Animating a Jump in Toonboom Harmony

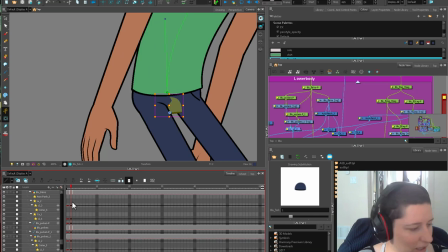You want to get something that looks a little bit intentional. And then I'm going to...
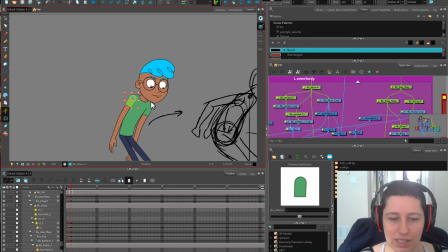Alright, so I could fiddle around with that for ages and not be satisfied. So it's starting to feel like he's got his downward momentum. These shoulders, I want them... This is the case of 2D rotation again, where things kind of rotate kind of on a weird angle, but they're not actually thinking about perspective.
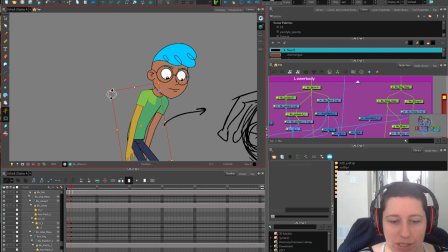So because we have these shoulders built in, we can cheat some perspective here,
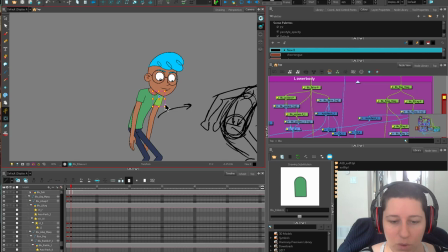make sure that they're a little bit more in line with the horizontal. So when he's coming forward, it's like he's actually bringing his stuff forward.
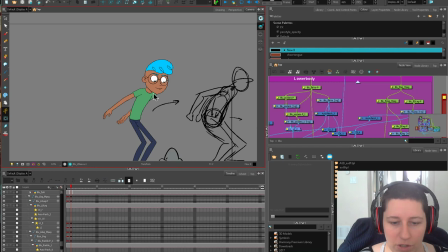But then this also, we want to consider that he's bringing his arms back. I think this shoulder, we want to bring back a little bit like this. We don't want it to be too stick-outy and weird just because the perspective would not work there.
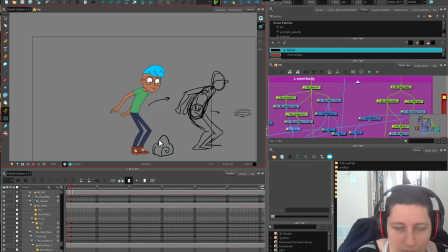So he's bringing his arms back, and we're going to bend these a little bit.
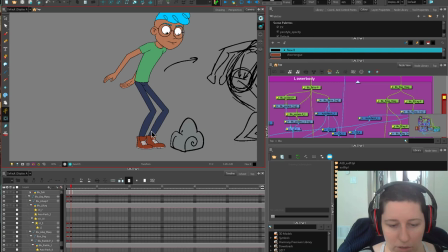Something, I don't have any fists drawn for this guy, so I'm not going to bother with fists.
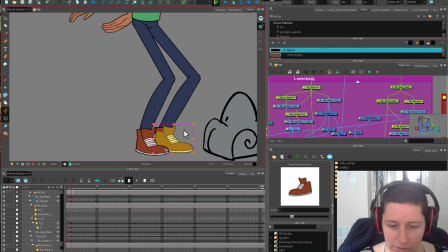So there we go. You can, because this kind of stuff is a little bit adjustable, I mean, you could go in and finicky play around with the feet, but I think just giving them a little bit of skew is going to make them feel like they're part of the pose,
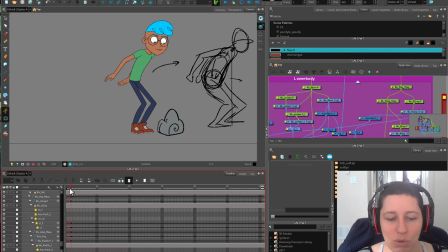skewing from the actual plant, without having them like move around, because that's why I kicked around with these legs a little bit, so that I wouldn't have these feet skating around.
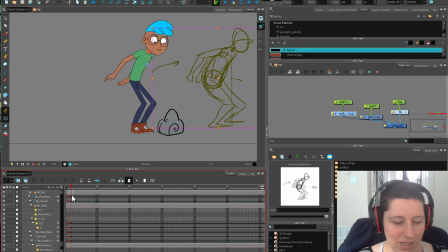But I do want them to be included. You don't want just one piece of the character standing completely stock still.
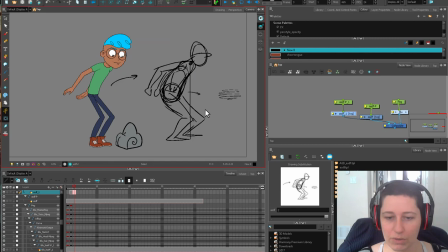I think that would look worse. Just this little shimmy gets them involved. So let's think about the next pose. So we're going from here. The next thing, all this coiled energy is going to get pushed. So this area here and the torso, like the main body mass, is what's going to be projected forward.
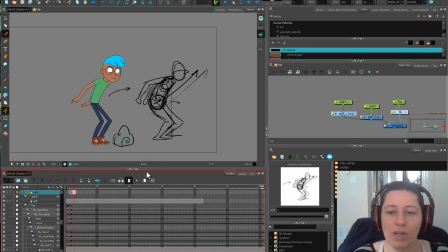And then the legs are going to be pulled behind. So if you watch some basketball jumpers, their body will go and then they'll pull their legs up and it almost give them a little bit more push. It's like their legs are giving a secondary bit. So these arms are going to come forward.
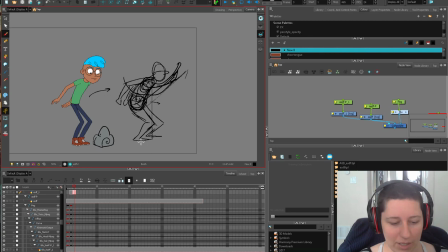Whoop. And he's gonna pull this body along with it. So let's bring our bean over.
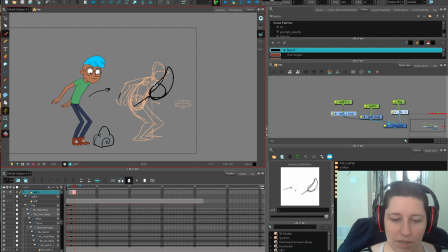It's going that way. And this, you can think of it's just like a ball bounce. So the pelvis is going to come up and then linger in the air and then start falling faster. So think about those principles when you're doing this sort of thing. I'm not anywhere near the proportions of this.
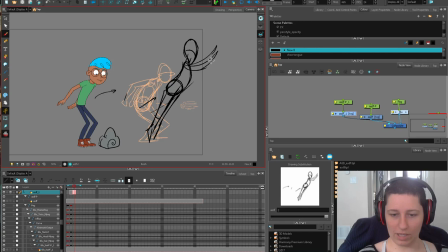I'm just thinking about how these pieces would go. So these legs are going to straighten out. The arms are going to come forward.
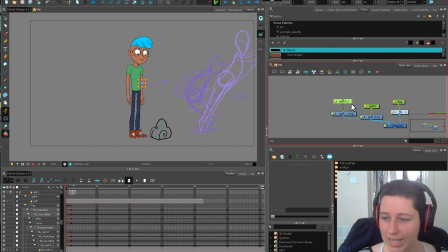So everything is going to be pulling things in that direction. So what I'm going to do is actually grab this guy again, because it's closer to what we need than this one.
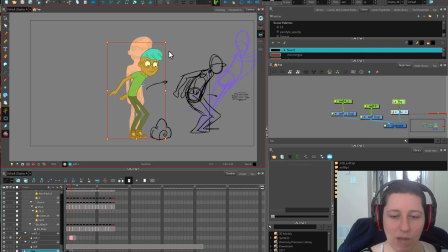So I'm not going to take this thing, especially since we mucked around with the legs and there's weird stuff in here. So I'm not going to try and get that to straighten out when I already have a straight. That's silly. So I'm going to take my straight, boop, boop, boop.
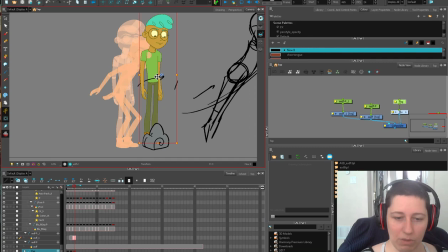I'm going to use that as the beginnings of this next pose. He wants his pelvis to get over the rock. So we'll get that about halfway. So we'll say this is the top of where he's going.
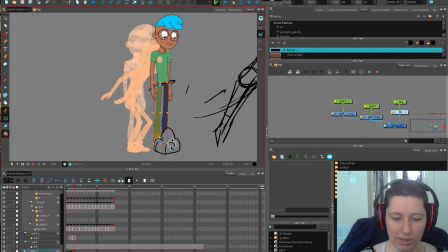We'll leave him a little bit back because he's going to have to bring these legs up and over. Boop.
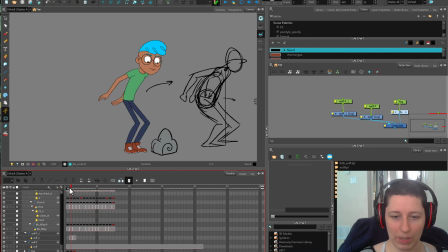I'm going to get that head tuck in there. So he's still looking at it. And even already, this is a bad, but jumping sort of a look. Pelvis thrust. Two. Okay, so I want to loosen these legs up just a little bit.
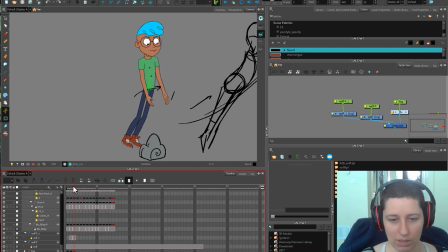And these feet, because they're fairly complex, I feel like they're going to have to get redrawn so that they look good, but that's something I'm willing to do. These arms up. And again, I'm going to get some more perspective out of these shoulders. So I still want them to be fairly squared across this way.
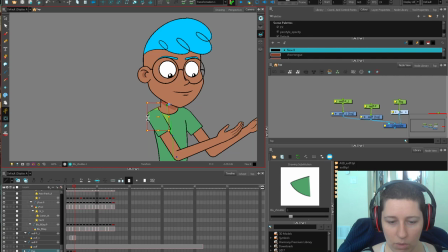Along this way, and I'm going to pull this shoulder forward because he's throwing his whole body towards the front here.
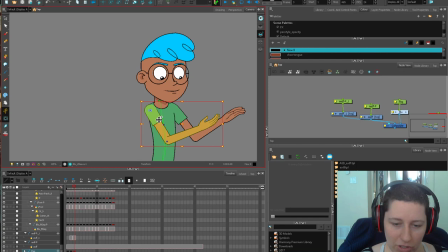And I think that's one thing that gets lost a lot in cutout animation is getting the shoulders working, getting the perspective on things, all that kind of jazz. When that gets neglected, it shows.